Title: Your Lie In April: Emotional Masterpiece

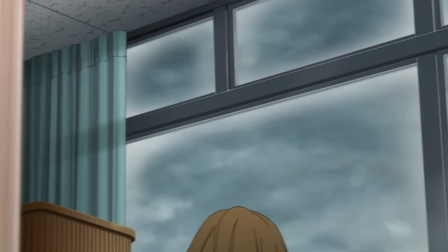[12:20]
In the midst of that, Kaori has some problems with health, and even when watching it for the first time, I could predict that her ass is dying.
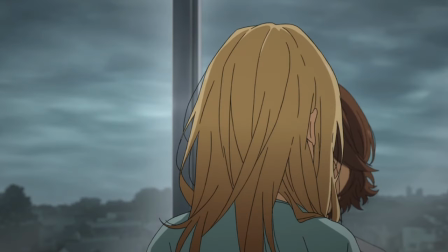[12:27]
Someone is dying, Tsubaki is struggling due to insecurity about herself and Kousei, and we see the most emotional part of the show.
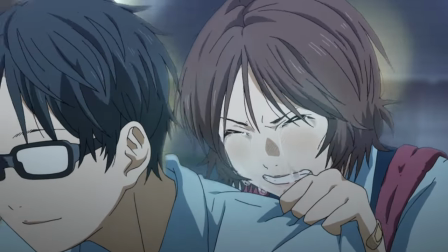[12:34]
Tsubaki was piling up all her emotions to seem strong, but she just lets it all out, and this created a really touching moment.
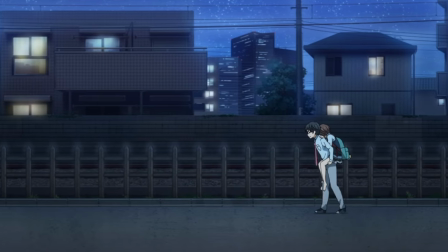[12:41]
This goes to drive home the point that they can still be together while not being together.
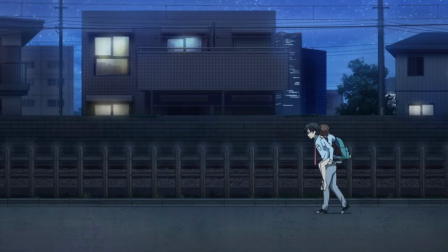[12:47]
Next, we get introduced to two new characters, and their existence really made it clear that everything revolves around Kousei.
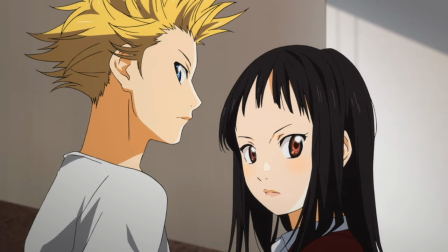[12:54]
Emi and Takeshi have been training all their lives to beat Kousei in a music competition.
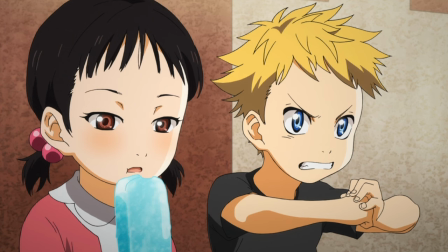[13:00]
This drive sprung from a deep-rooted hatred for him because he is just oh so too talented.
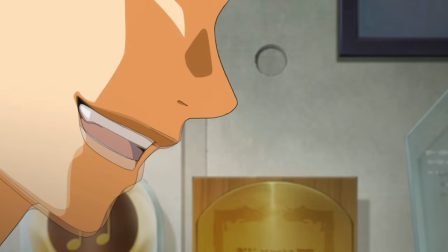[13:05]
So, as any sane person does, they give up their chance to go overseas to a big competition and possibly make
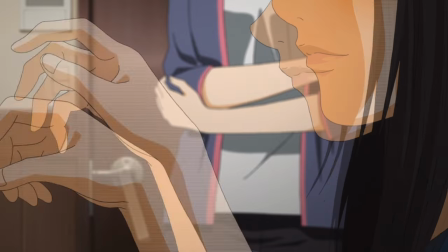[13:12]
themselves known to the world in their first debuts to go to a small local one with rumors that Kousei might be there.
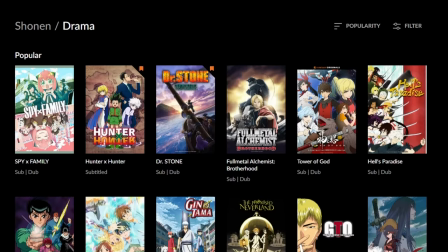[13:19]
Kousei really is just music Kirito. And to elaborate further on that, this really is just a shonen, even the way the plot is set up.
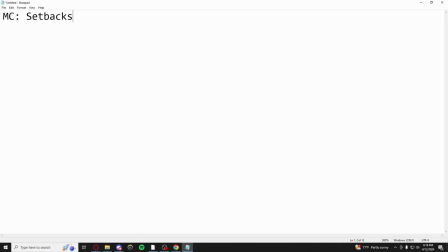[13:27]
A character, with something holding them back, tries his best with the power of friendship and love to achieve his goal. Sound familiar?
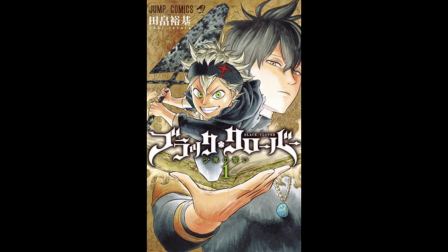[13:35]
Naruto, One Piece, Bleach, One Punch Man, Black Clover, My Hero Academia, I can go on forever, but you get the point.
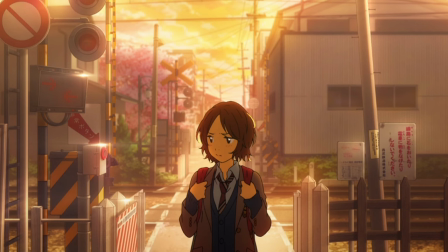[13:44]
This show really isn't special with its plot. You might be thinking that the ending makes it special, but at the same time,
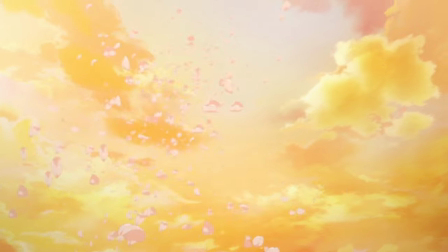[13:51]
a show is not worth watching if you need to watch the whole thing before it is worth it.
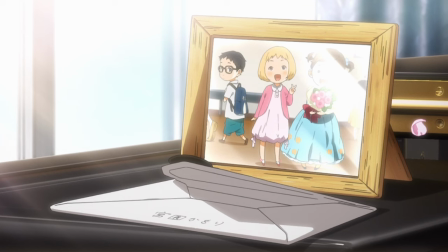[13:56]
That's why even when suggesting anime to people, I tell them to try the first arc, and if they don't like it, it isn't for them.
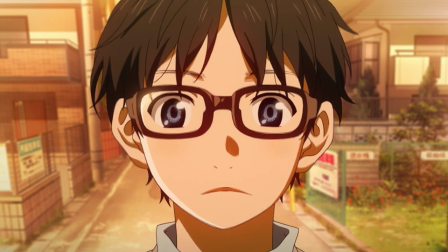[14:02]
And I'll get to the ending in a bit after I explain what happens in between.
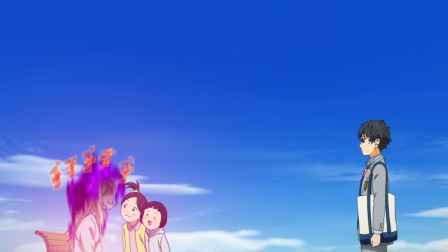[14:06]
But don't worry, it'll be pretty fast as nothing really plot-heavy happens in between these episodes.
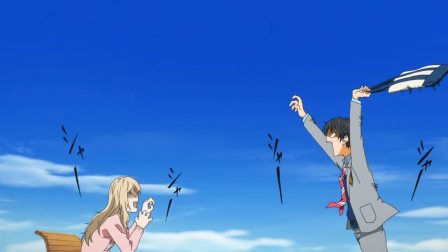[14:12]
They're mostly filled with pathetic attempts at character growth by having Kaori be an asshole.
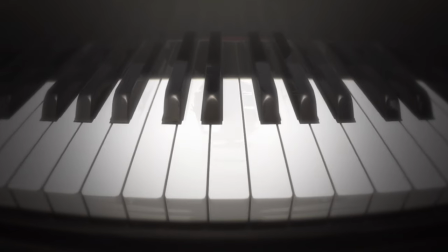[14:17]
The competition happens and results don't really matter. Kaori gets hospitalized again.
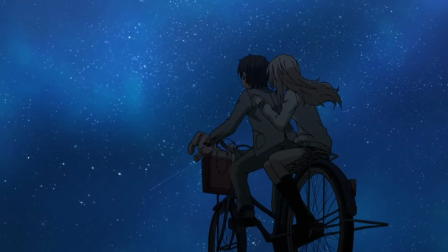[14:22]
She and the crew are scared, but Kaori and Kousei get closer together and they promise to play in another competition together in April.
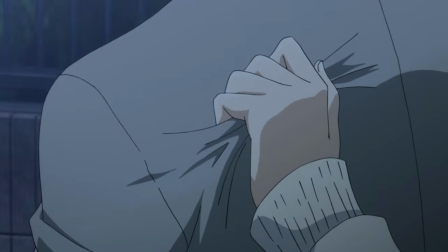[14:28]
You see where the lie is? By this time, I expected the characters to have developed and, you know, not be assholes, but nah.
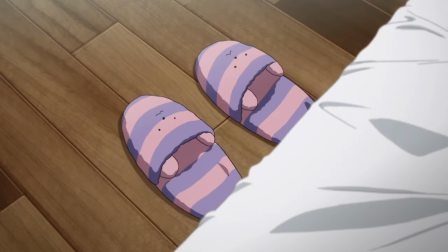[14:36]
Of course not. Well, after that gross oversimplification of the plot, which is also surprisingly really accurate, we are in the last episodes. And this will be more of a play-by-play analysis, so once again, spoiler warning.
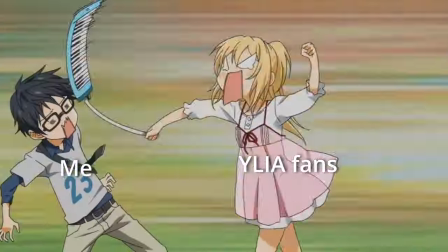[14:48]
And holy shit, I am really gonna get publicly executed for this, but Who cares?
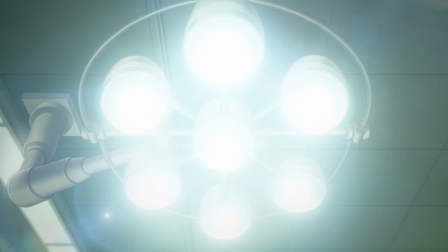[14:54]
Let's go. Kaori needs to get a big surgery, and she does.
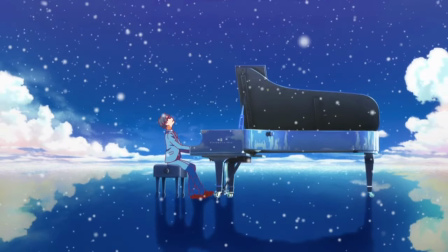[14:57]
Kousei goes to a piano competition, and I have to say again that him going to a different world to express his psyche was very neat.
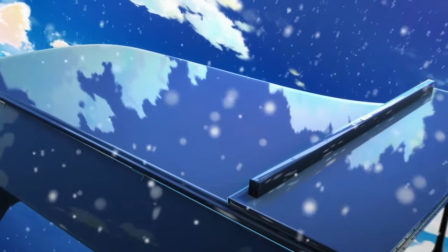[15:05]
It was very subtle, and everyone pretty much understood that this was what they were going for.
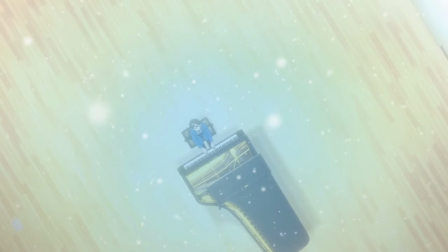[15:10]
Then, of course, they have to again do a, "Oh my god, Kousei is so good, look at the color of his playing," by two different people too.
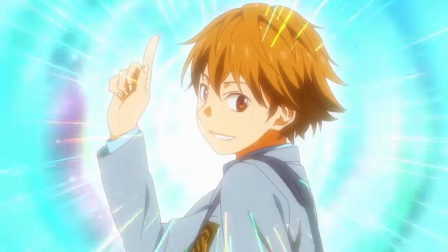[15:19]
Anyways, yeah, he has a sad color, he summons the power of all his friends, and then Kaori dies during the performance.
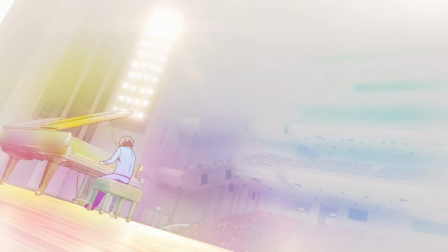[15:25]
The art is truly beautiful during this whole time, and the music he is playing is a nice touch.
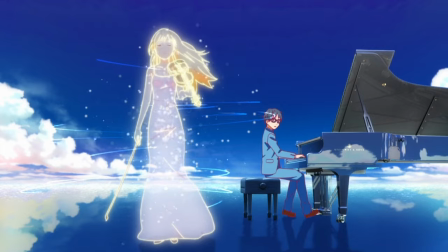[15:31]
Kaori's spirit shows up in this little world, and the clear sky in the background shows that Kousei is finally free from his past thanks to Kaori.
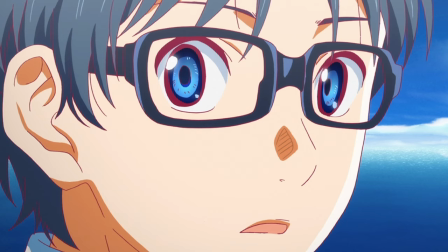[15:39]
But her spirit being there also means that she has died. He gives off a melancholic look of acceptance as he watches the playful, free playing of Kaori.
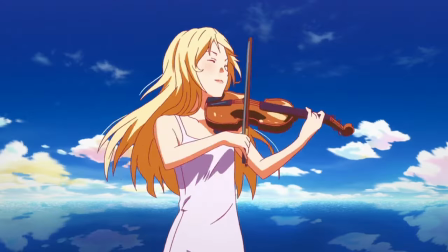[15:47]
They give understanding looks towards each other without talking to not interrupt the piece, all while communicating.
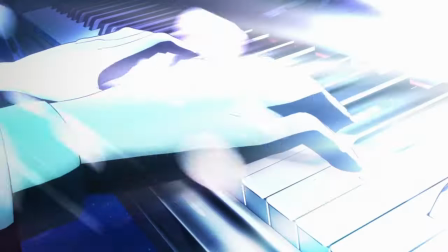[15:53]
This kind of subtle stuff really gets me going.
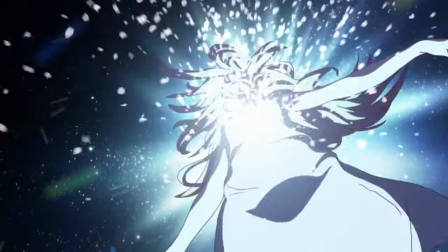[15:56]
Then, Kaori starts to fade away at the climax of the song into a storm of cherry blossom petals, which signifies spring and a new beginning.
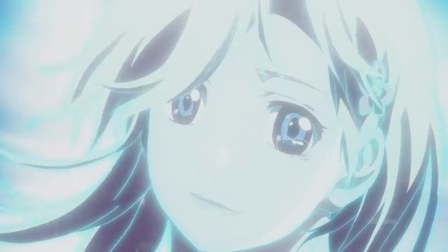[16:04]
Kaori's last look towards Kousei shows her shedding a single tear, accompanied with a quick ascending arpeggio as Kaori's soul unrightfully ascends to heaven, almost as if she knows that their time together can no longer be.
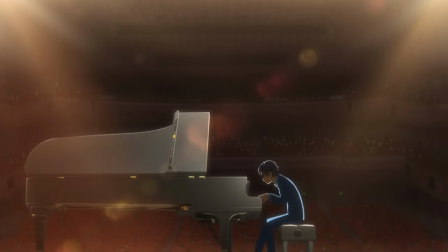[16:16]
And with that, the performance ends off with a mournful solo of a man who just lost something precious.